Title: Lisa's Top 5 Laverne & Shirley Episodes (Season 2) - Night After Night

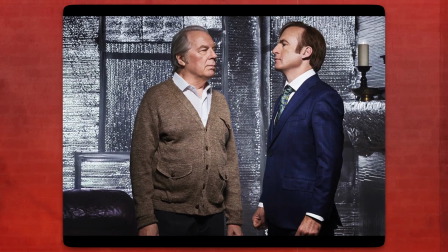1226s
Whenever people express surprise about Michael's Emmy-nominated icy cold performance as Chuck McGill in Better Call Saul, I get incredulous.
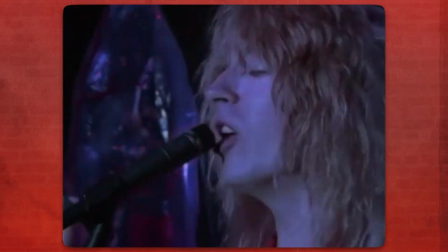1234s
I've seen the guy play everything from a self-absorbed rock god to a stressed-out ad exec being stalked by Gary Busey,
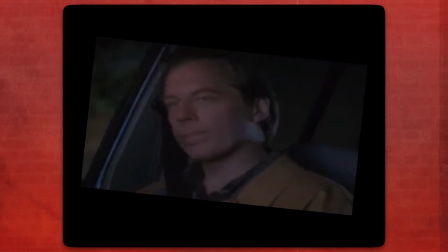1240s
to a strung-out surfer, to a serial-killing classical musician.
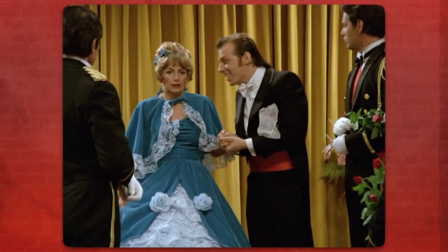1244s
He could always do this, and it was always in him, even a season and a quarter into his first SAG job.
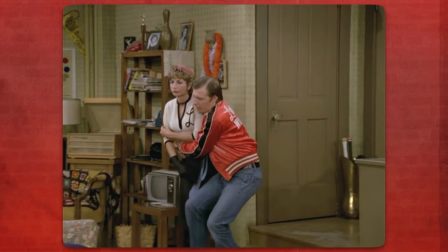1252s
As the scene goes, it's the little details, the way he watches her face,
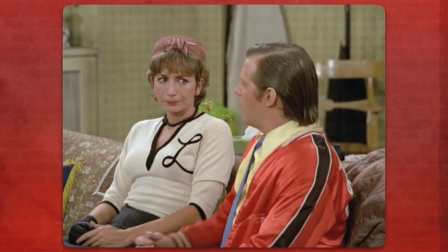1256s
hopeful and yet filled with anxiety, the small nervous gestures he makes with his hands,
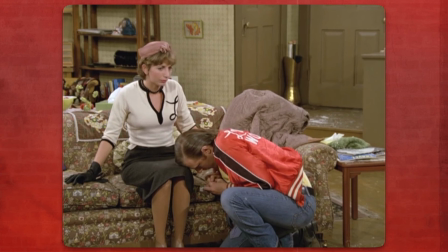1262s
and the way he finally slumps forehead first onto Marshall's knee at the foot of his long proposal speech in a combination of shyness fear of rejection and exhaustion all of this together touches the viewers hearts all layers of artifice just fall away and you believe you're watching
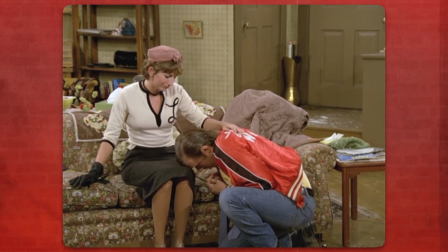1278s
a boy barely in his 20s offering his life up to a girl he's probably liked since he was six years old surprising her amusing her before a singer to see that
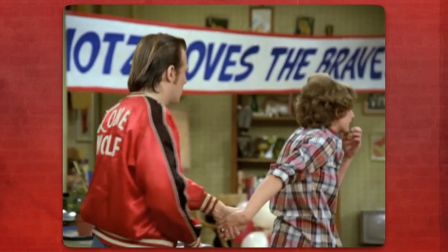1287s
friendship in a different way between the two of them in this scene an acting partnership is formed and it will provide the show with some of its best moments.
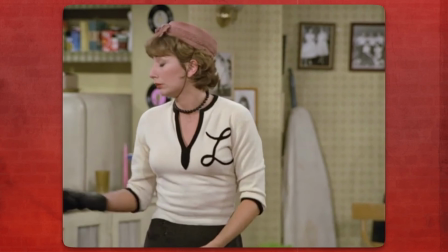1295s
It is all in a phrase, damn good acting.
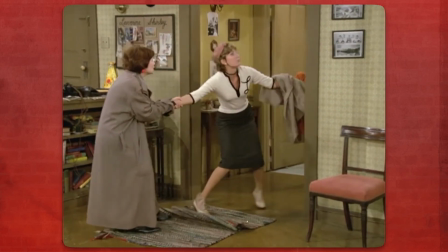1300s
As you can tell, I don't really have anything to complain about when it comes to this episode.
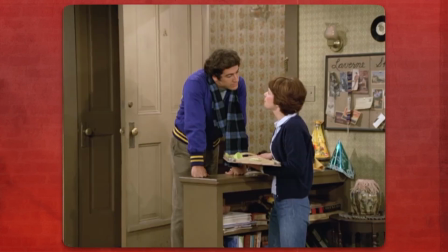1304s
Maybe I would have toned down Carmine's accusations against Shirley because it's kind of hard to believe he'd listen to Rosie Greenbump with all people instead of his Earthsweild girlfriend.
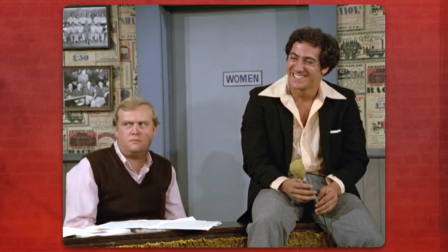1313s
And in the DVD edit, Eddie Mecca is already getting shafted enough by the complete removal of his closing song, Once in Love with Amy, a Frank Sinatra hit.
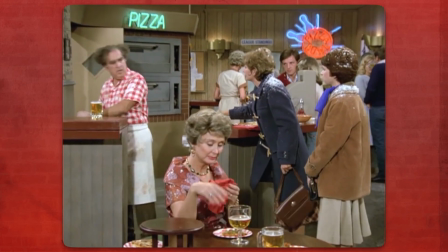1320s
In fact, the music rights removal mutilates the audience's ecstatic applause when Laverne tells Frank she's not pregnant.
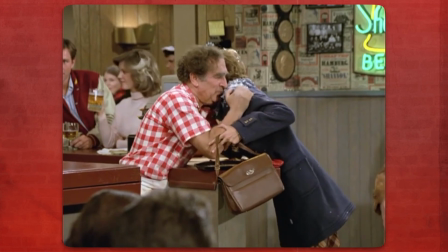1327s
That is completely audible on the logo edit and various other syndication edits.
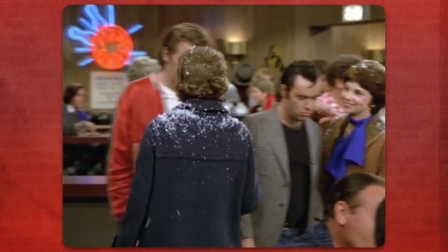1332s
On the DVD, it just ruins the atmosphere of that final scene,
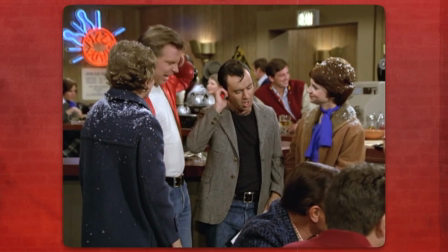1337s
which is still adorable and sweet, but could have had a harder punch.
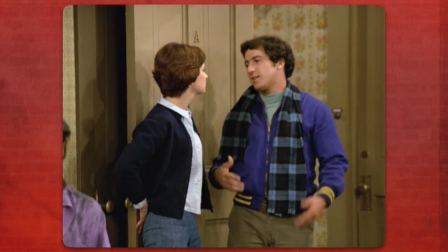1342s
But back to Carmine, this is yet another episode where he doesn't come off as his best self.
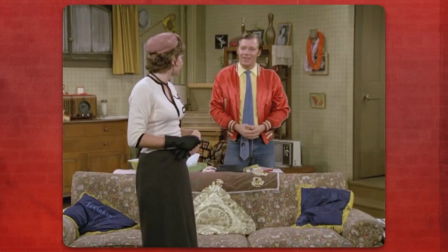1348s
I.e., he kinda looks like a prick. Otherwise, this episode is as close as this show will ever get to perfection when it comes to dramatic Laverne and Shirley episodes.
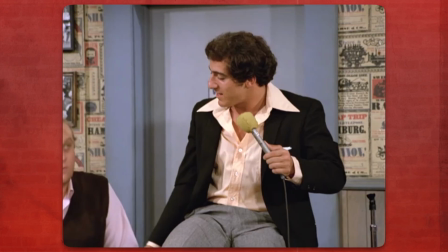1357s
As the ending song says, Alleluia!
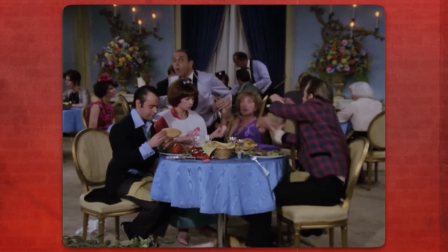1362s
The second season of Laverne and Shirley is when the show becomes iconic, giving us silly slapstick, soft sentiment, character, and relationship development.
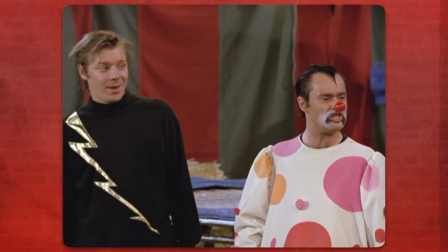1369s
It's probably the season a lot of folks remember best from their youth, and one that's a big fave among fans to this day.
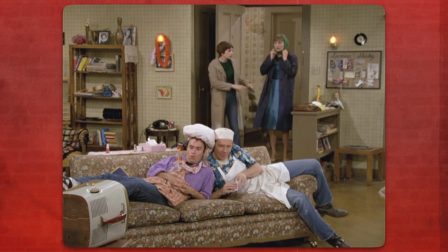1374s
If you haven't watched it yet, it's probably the best possible place for you to start your journey with the show. This is Lisa Fernandes, signing off.